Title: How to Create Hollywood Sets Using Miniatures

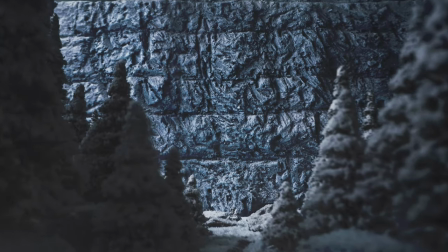2s
The best part of creating miniature sets is really to inspire other people.
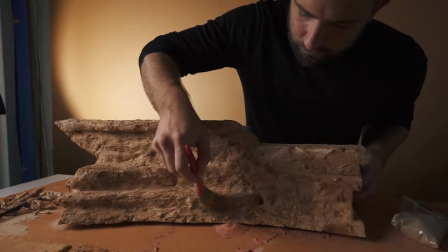What you're about to see is a fascinating behind-the-scenes look on how to create a high production value
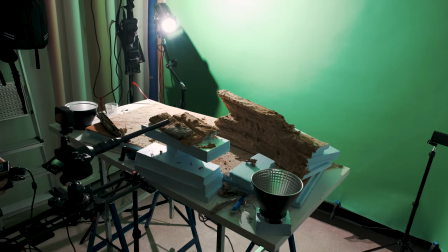22s
on a Hollywood scale using only miniatures and a little bit of post-production magic.
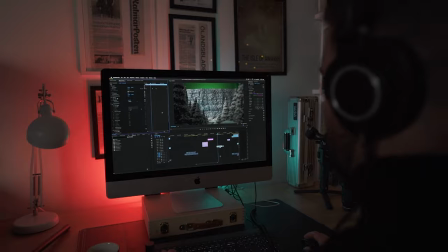27s
Using assets from our new creators pack that we're giving away this holiday season. There's also an exciting giveaway waiting for you at the end of the video, so make sure you stick around. Now let's watch the final film created with the miniature sets and then we'll jump straight into the behind the scenes.
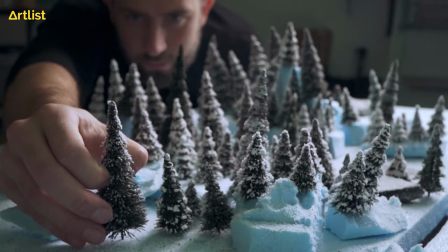42s Art Grid and Artlist holiday sale. Get your free creators pack now.
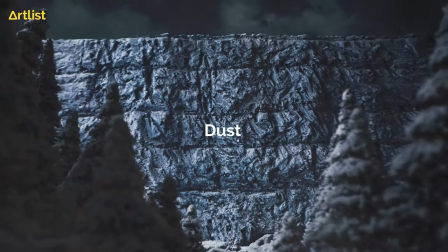49s Inspiration comes from the little things. A beautiful piece of art.
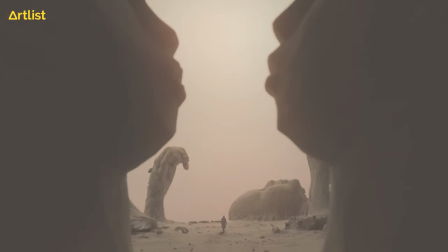55s A song you heard. A new tool that helps you express yourself.
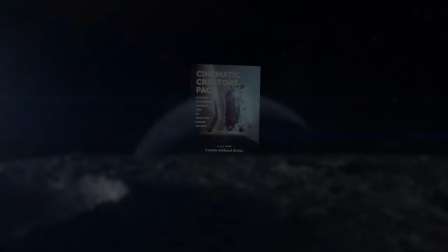62s This holiday season we're giving a free creators pack The little things that make all the difference. Start creating without limits.
So for me, the creative process starts with an idea.
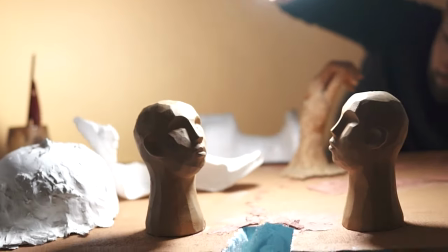79s
I had that thought before, a couple of months ago, to try to recreate sets from movies.
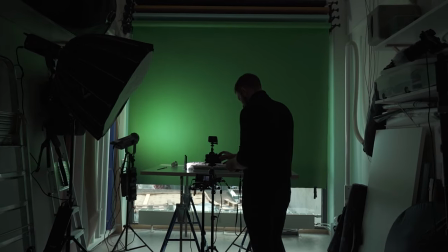86s
It's really fascinating to see if it's possible by yourself from a small city in Sweden.
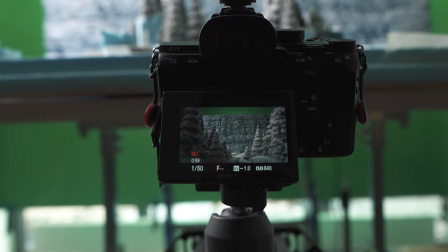93s
So I thought to myself, okay, let's do it. Hollywood on a table.
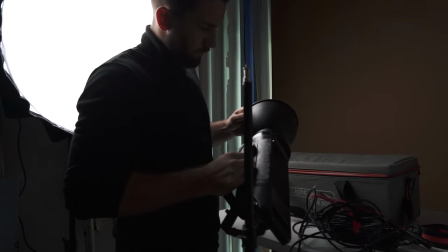100s
My name is Sebastian Jörn and I'm a self-taught filmmaker from Sweden and I started creating miniatures for about eight months now.
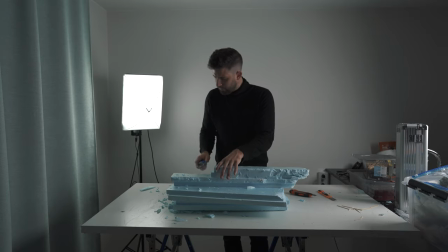111s
So the first step I made to create these five sets was to really dig into the original
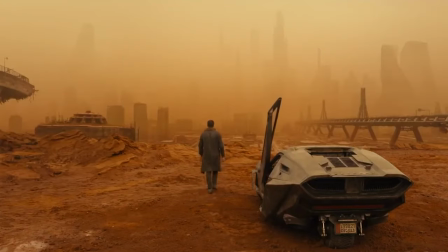119s
sets and how they were made to see how I can implement the original set with a miniature version of it.
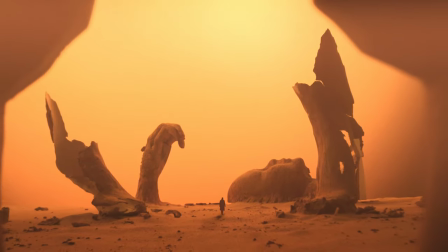127s
I need to plan out the scale, what materials I should use, what size the diorama should be.
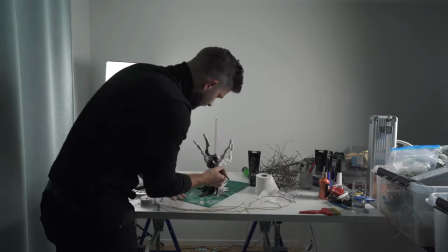135s
After that, I go into the building process. Then we go into the lighting, the angle, the composition.
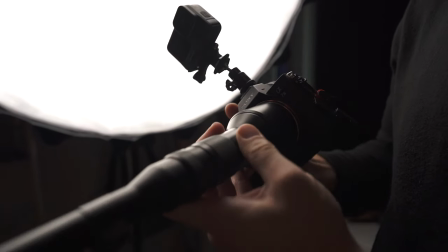145s
And then we're into the filming, and that's actually the fastest part in the creative process.
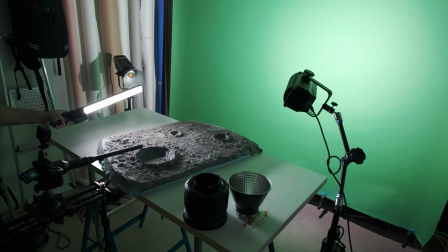151s
The most important part is to understand light, to create the right shadows and the right highlights.
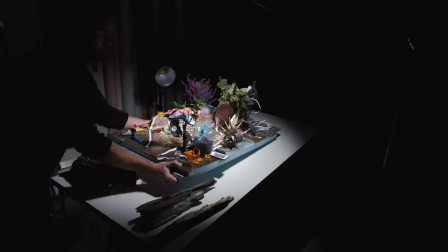160s
You can do the most amazing shots with even a mobile phone.
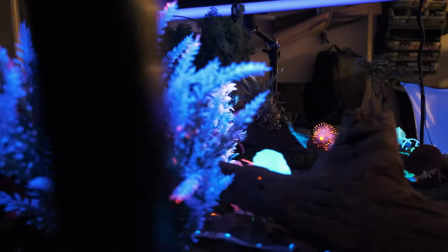167s
For the Avatar set, I think it's the most complex set I've ever created.
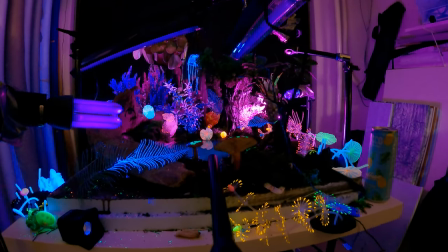174s
I used four different LED lights to emphasize the silhouette and the forest as a whole.
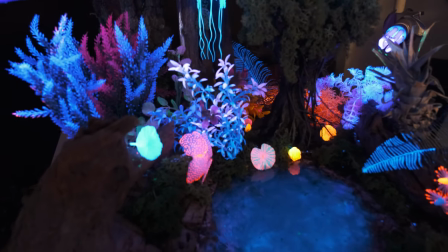182s
And as well, four different UV black lights to emphasize the neon colors and the neon plants to make it look like they're glowing.
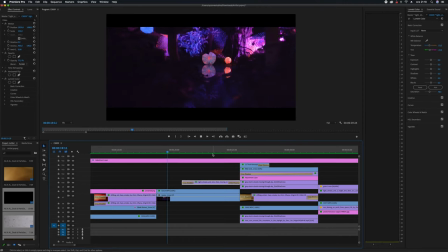191s
I used the overlay video assets from Artlist and Artgrid Creators Pack for replicating fireflies over the pond.
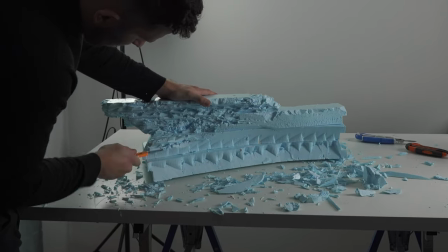202s
The idea was to create this kind of iconic canyon cliff.
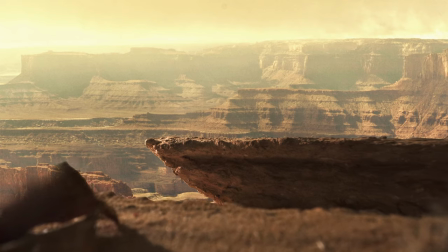210s
When the visual effects and the practical effects work together, that's when the best results are made.
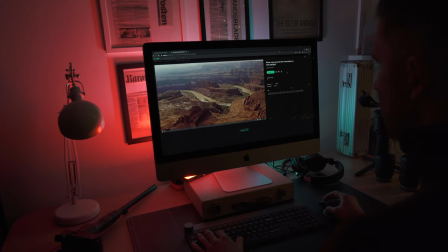217s
I searched on Artgrid for canyons and then found some footage that I really liked.
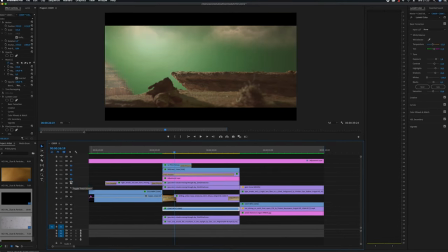224s
To make it look real, I used a lot of layers with clouds,
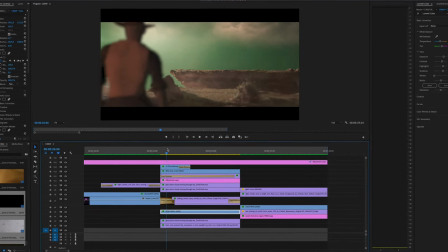229s
both in the green screen area and as well in the foreground and in the different layers.
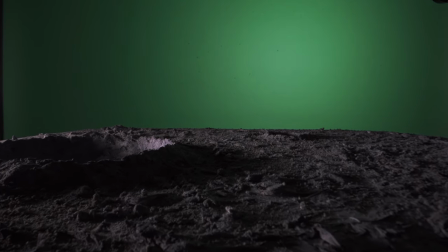237s
I knew from the beginning that I wanted to create the moon in such a way that
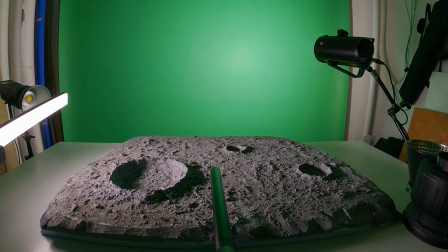242s
the light would reflect from below and create these dramatic shadows.